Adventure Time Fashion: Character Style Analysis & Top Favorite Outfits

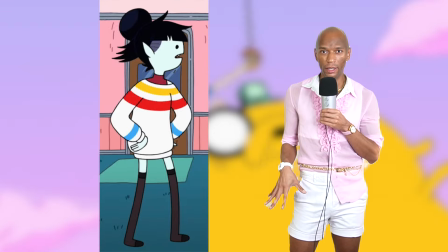It's a nice pop of color, but we have those black stockings or boots or whatever else is going on there just to balance that out.
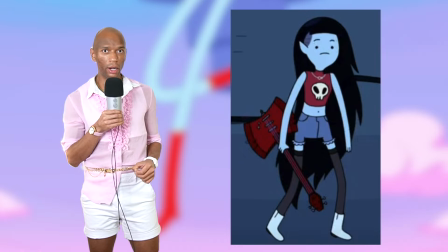And finally, love this look. So rock star, so her, with again incorporation of some different colors.
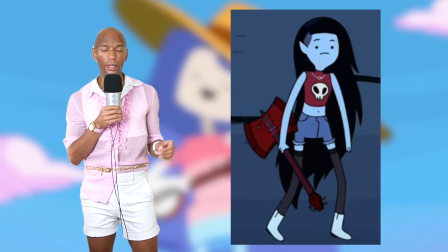Love that alien tee, and I think the black stockings really allow those boots to thrive within this look. That was a nice look at Marceline. Now let's shift over to Princess Bubblegum. And if you couldn't tell by my outfit, I'm a bit biased towards her because I like those bright pink fun looks and aesthetics.
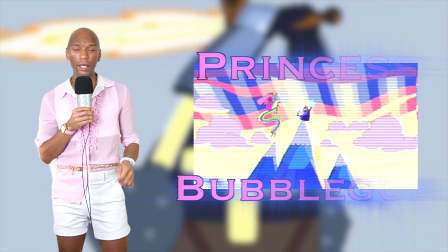But character-wise, Princess Bubblegum isn't just sunshine and rainbows. In fact, I've seen her get some flack for being a bit morally ambiguous.
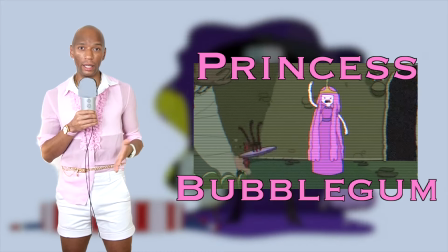But I mean, she's a dedicated, intelligent, and focused queen.
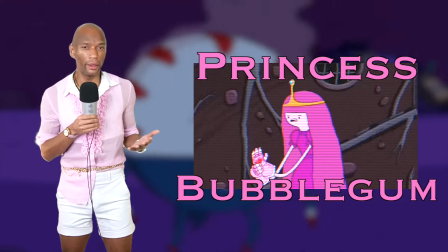She obviously cares about others and especially those within her kingdom,
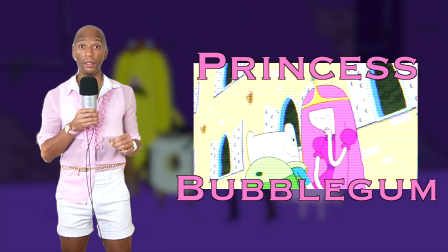but she's gonna do what she's gotta do to protect her kingdom and cover off on her objectives.
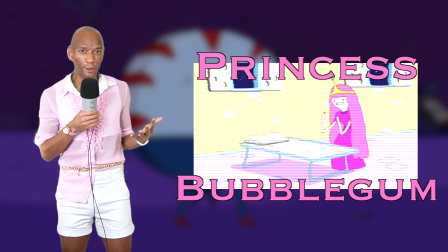I think that she's overall a cool character.
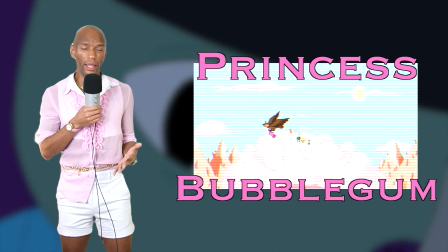Maybe not always making the best decisions, but I think that she is able to show some great duality in her character.
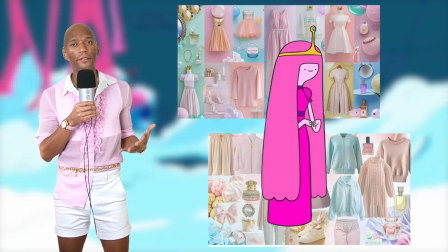And so when we look at her kind of fashion and style and vibe,
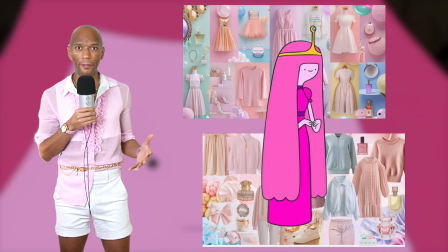it shouldn't be surprising that we're getting plenty of bright, poppy pastel colors.
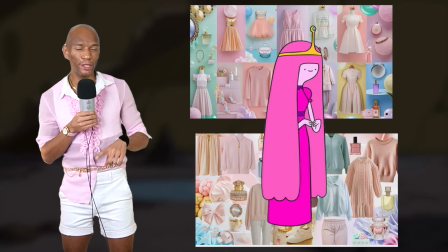But she is not limited to just gowns. And I liken her to Princess Peach in this regard because there is a set kind of
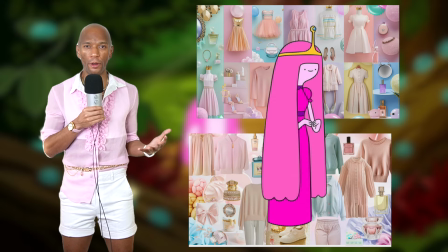structure and overall royal format in which Princess Bubblegum will stay,
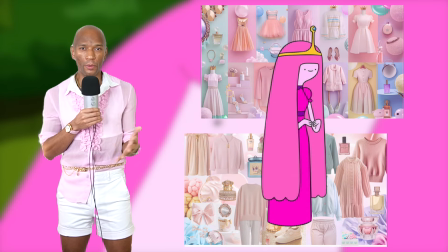like a lane that they won't really deviate too much far from,
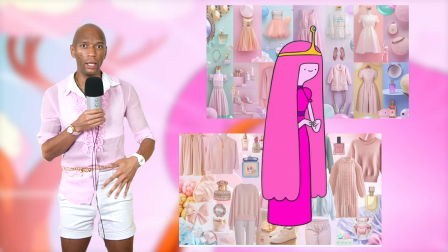but that doesn't limit them from being able to explore, experiment, and try out different aesthetics, which is why I wanted to save Princess Bubblegum for last, because I feel like we get some really great looks that I think people must have gotten some amnesia on, because they're always referencing Marceline, but Princess Bubblegum is coming in mean with some great looks.
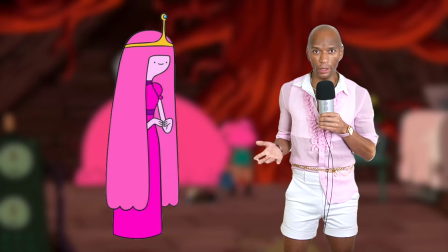So let's jump into those, starting with her signature look, which is really just this deep
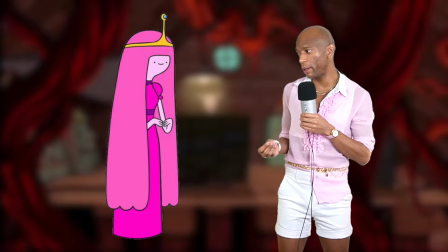magenta-ish pink gown with some purple elements. This reminds me of Princess Peach's signature dress,
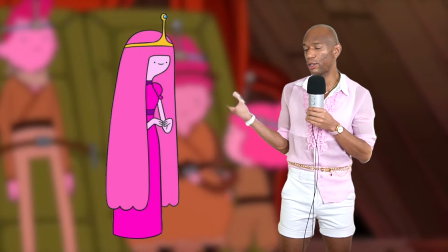and we will see some variations of this core dress in like different colors with different patterns.
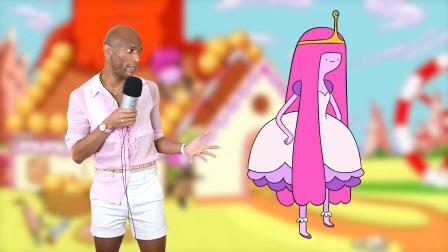But that doesn't mean the gowns are always these long, flat gowns. We're getting some interesting, fun silhouettes with some bell shapes like this.
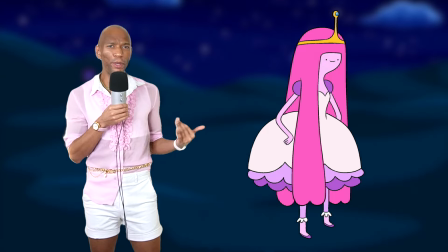I think the white is a nice break since she has all that pink hair. A pink dress, I mean, it all kind of becomes a little flat in some regards,
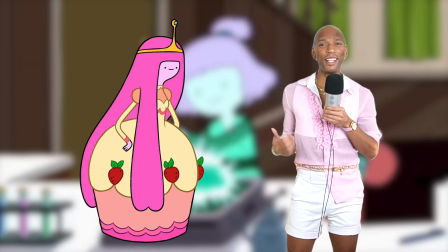but the white with the purple definitely helps break some of that up. This is a cute version because it's just like a cupcake.
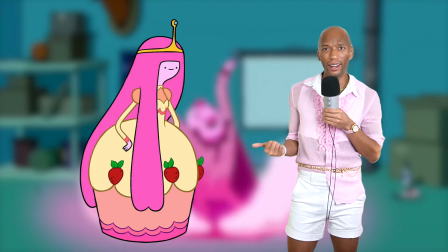It's very couture, and this is something that a lot of high fashion brands play around with on runways.
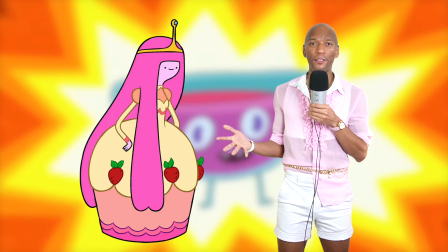It's just something that's a little out of the box, but within the format and structure of some typical gown wear.
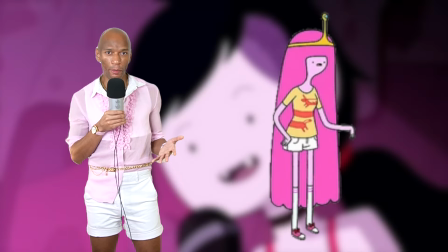Love this for a quick, easy, casual moment, a cute little print, some shorts.
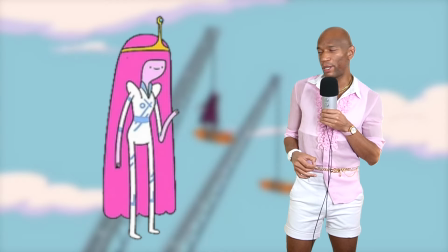This one's a space suit, but it's still kind of chic and fashion.
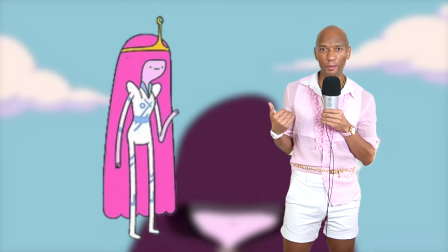I just like the XO elements. I just like some of the blue elements across it.
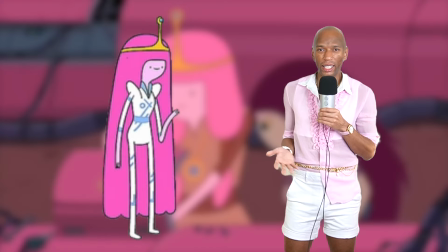It just kind of gives xenon.
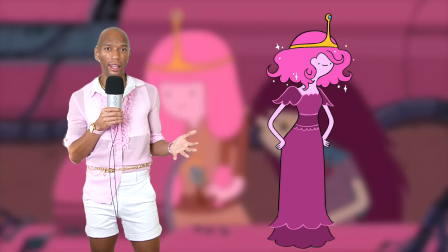I like when she has her hair like this, and I feel like that hairstyle is reflected really quite well in some of the more ruffle,
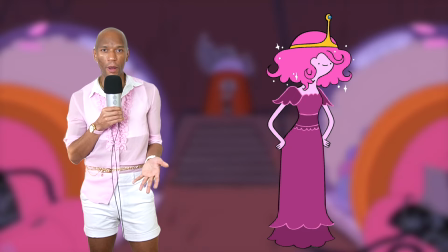wavy elements of the sleeves and the bottom of the dress. And I love the overall color of it too.
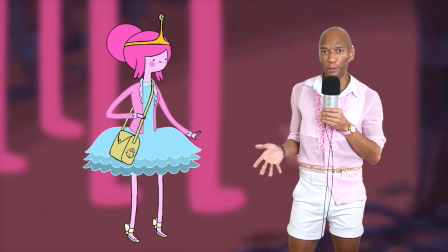This is a cute little ballerina moment. I do think blue dresses are a really good pop against her overall pink aesthetic.
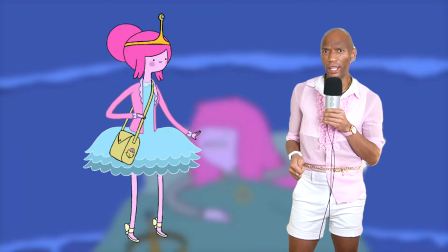Love the sweater, love a yellow handbag, just love the accessorizing.
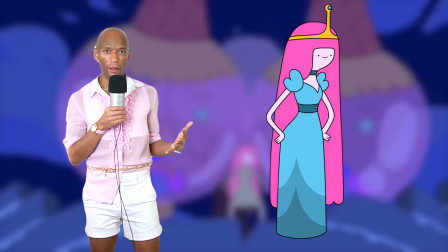This is a good example of kind of within the framework of her usual dress archetype, but just with some different pattern and color.
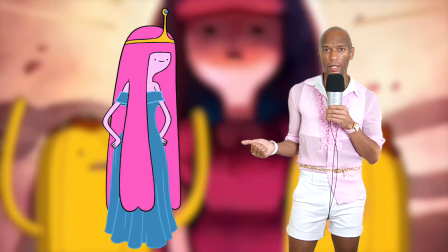Love this one because we're just getting a little bit of a strapless, shoulderless moment.
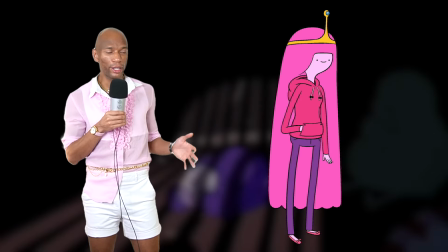But she can put on a hoodie, she can be laid back, she can be down to earth. But don't play with it,
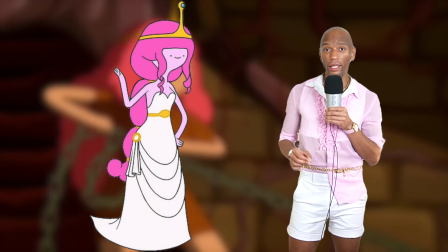because she will dress it up and make it luxurious just like that. She's a princess.
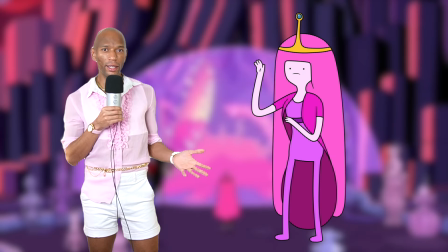I like this one because it's really just pants.
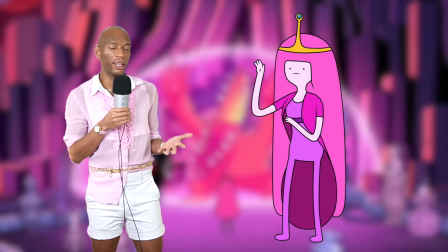This is also giving Princess Peach, where it's like, now we're getting into some pants,
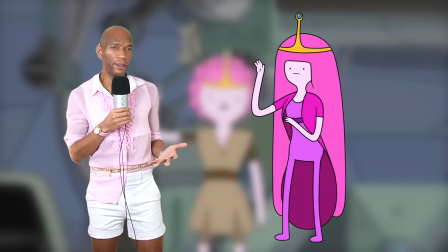maybe some different framework, but it still follows that color scheme and somewhat of that structure.
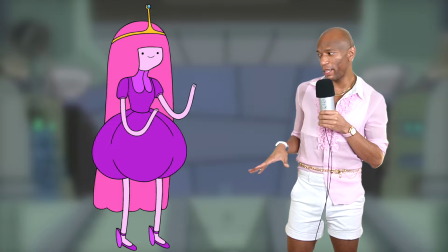This one kind of reminds me of LSP a little bit, just with it being a bit more bunchy and clumpy.
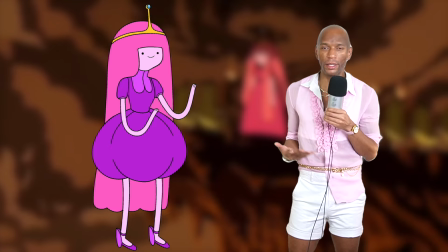But I think it still shows some range and silhouette, and I like the color. Definitely a top fave.
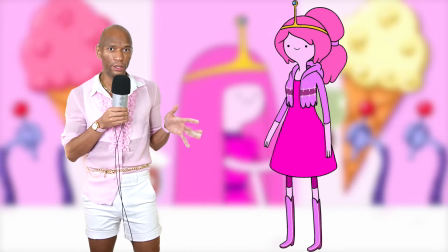I just think that this is a nice dress format and structure for her. I think that she should kind of stick to some of this.
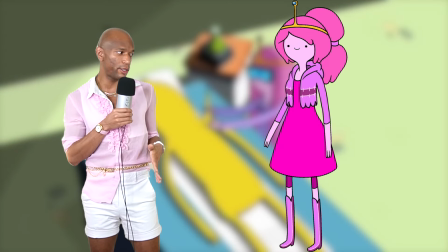Love the little sweater or hoodie cardigan situation going on, and just that we're getting some taller boots to coordinate with that.
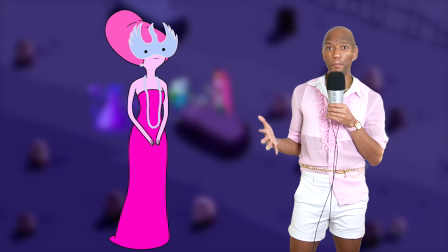This one's cute and fancy just because we're getting some pearls, a mask, and also just more body confidence in the upper body.
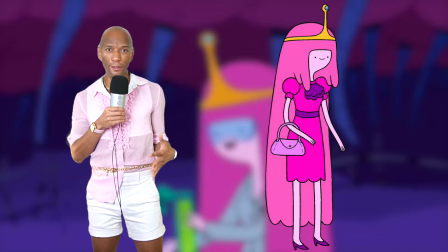Again, we're still within the framework of her personal uniform,
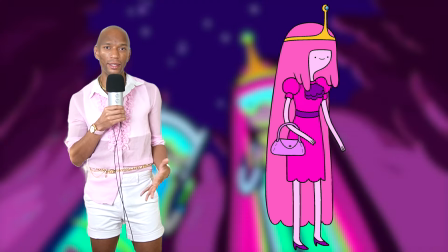but we're playing with some length and some different kind of elements like the ruffles,
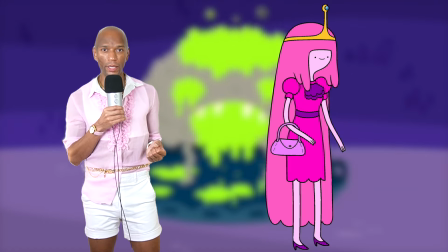just to give it some more personality and some differentiation.
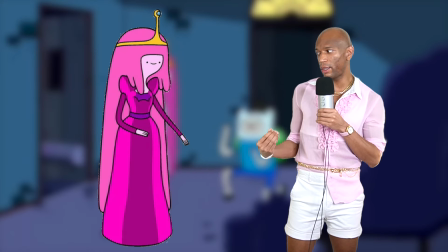Almost skipped this one, but I just really think that the color play here is nicely done,
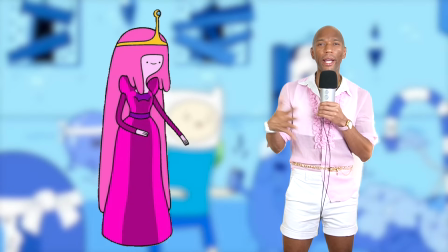especially for range within a uniform.
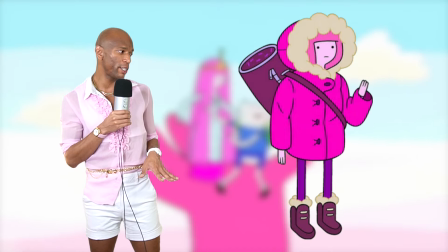Obviously love this, super cute, more range, great coordination with the fur for the boots and the hood.
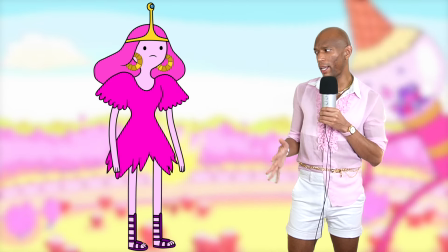Love this, kind of giving some stylized ancient desert time period moment.
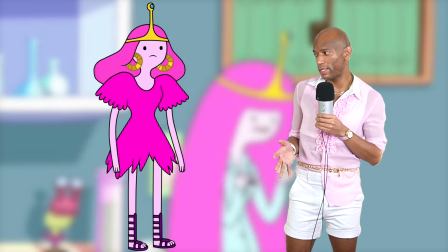Not always the biggest fan of gladiator sandals, but I just think for the overall vibe and aesthetic that this is going for, she's pulling it off.
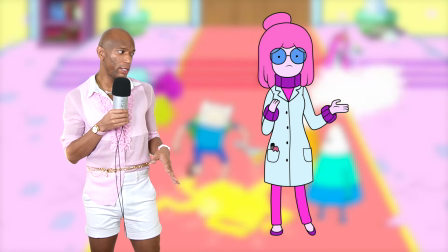I didn't want to include too many of the lab coat outfits, even though kind of being smart and scientific is true to her character.
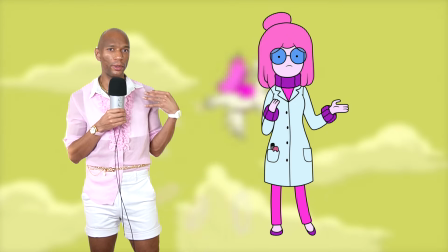This one is cute because there's like a purple sweater underneath that peeks through at the top and at the sleeves and the cuffs, so I think that's really nice.
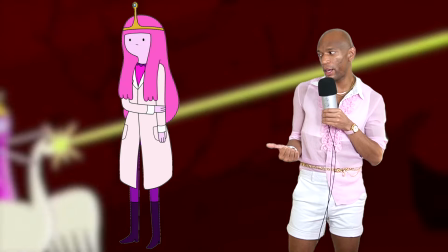This is also another lab coat moment that follows more of the silhouette that I was mentioning,
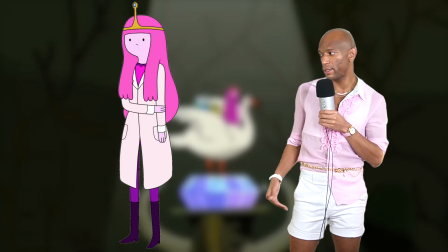just a bit more of a shorter cut with some more roundedness, and then we also just get some more tall boots in a purple color this time,
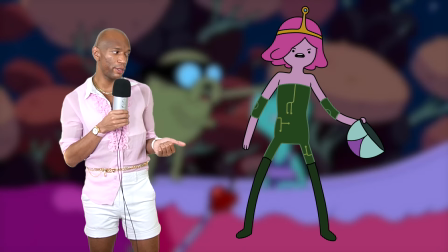which I think is nice. Even though this one is just a cyber suit, I feel like it's just like fashion.
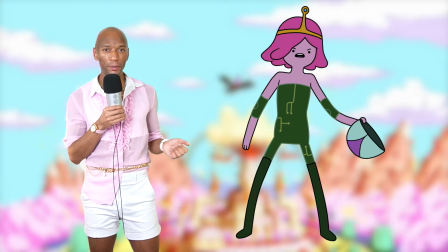So like cyber suit would make it fashion. Of course, Princess Bubblegum would do that. Obviously love this.
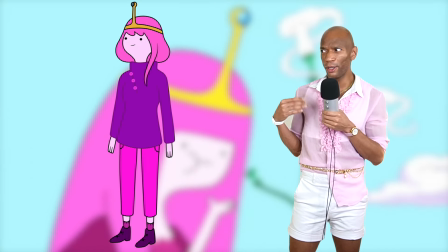We have a little bit of asymmetry with how it's fastened. Such a subtle detail with just these little pink buttons, just to kind of tell that that's the situation.
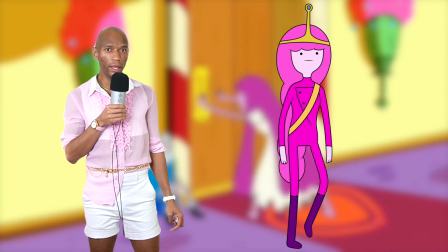And the rest of it's kind of whatever, but I just really like the top. She's like, Marceline is not the only one who has a little silhouette.
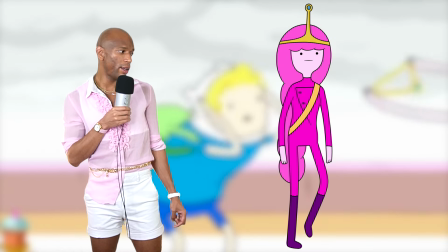Love this jumpsuit. Love the asymmetrical fasten. A nice kind of bag accessory to kind of break up some of that flat pink color.
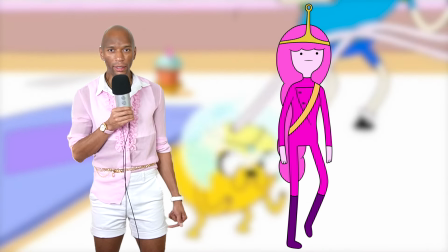And again, love the tall purple boots.
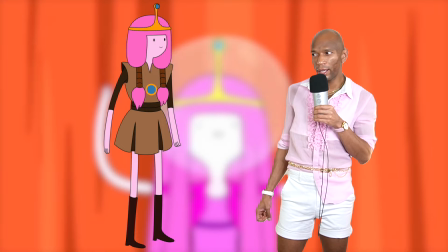Even though this outfit feels kind of like Xena Warrior Princess, I think it's just a good example of showing, once again,
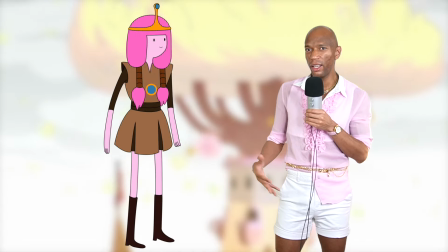that she can flex in her style to still look fashion, even if it's maybe a bit of a costume. And brown does look good on her,
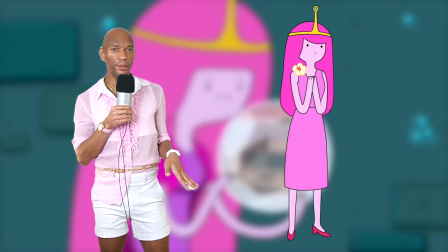just like it looked good on Princess Peach. I almost passed this one, but I just think it's just such a simple, soft,
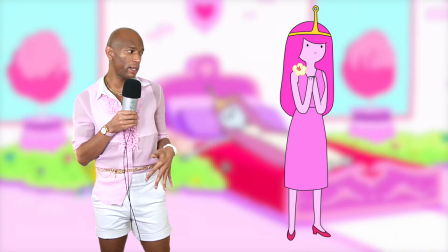feminine look for her with the flower and just the overall shape of the dress.
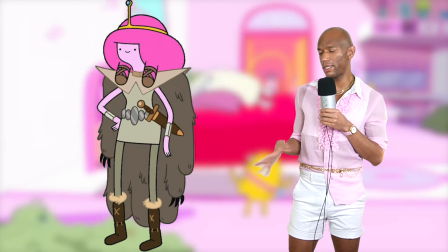Even though these next two are costumes, I just think she pulls it off in a fashion way once again.
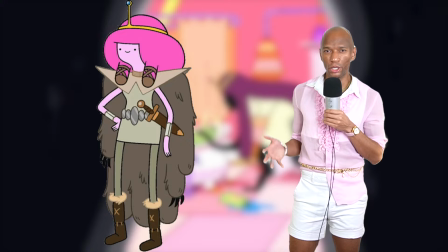Loving this kind of more rugged, barbaric look to her, still feels pretty royal and diplomatic to me.
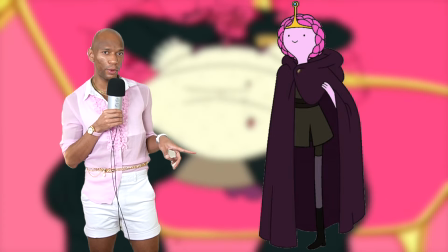And then this look is giving Princess Leia Star Wars. I don't know if that was intentional, but it's definitely giving Star Wars.
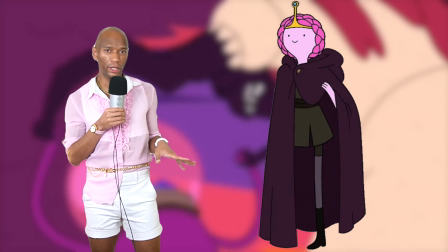But I like it. It's a darker twist to her aesthetic, but still feels luxurious and royal.
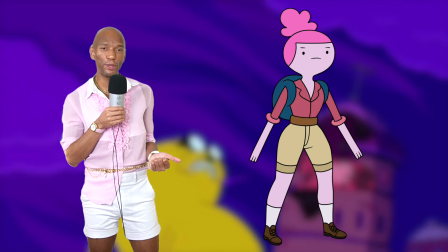I really like this just for a simple little pedestrian rugged moment.
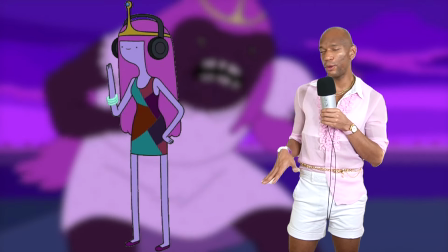Another interesting take on a dress for her with a cool pattern and some incorporation of newer colors.
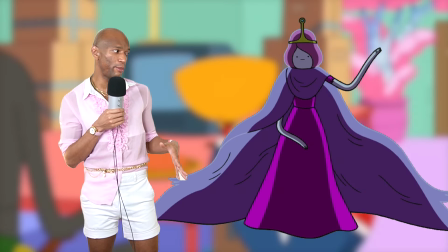This one's so dramatic, and I would have liked to see maybe more looks dabble within a more dramatic,
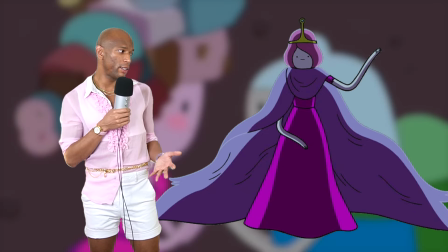over-the-top, flowy fabric design. It kind of reminds me of Zelda.
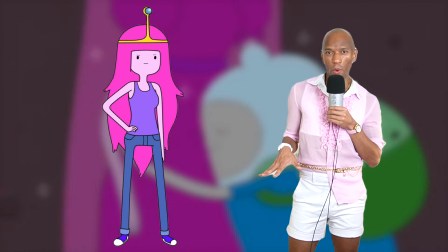So we saw how Marceline wore that sweater of Bubblegum's.
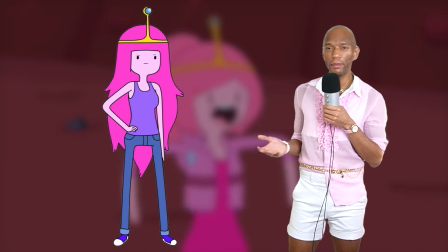This is almost like she's cosplaying Marceline, but somehow she still pulls it off and makes it her, just with the color of the shoes and the tank.
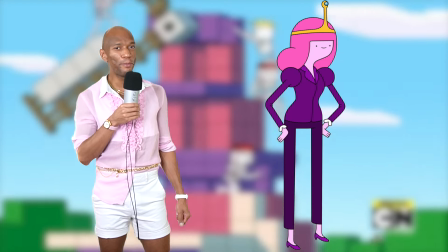Corporate baddie Bubblegum.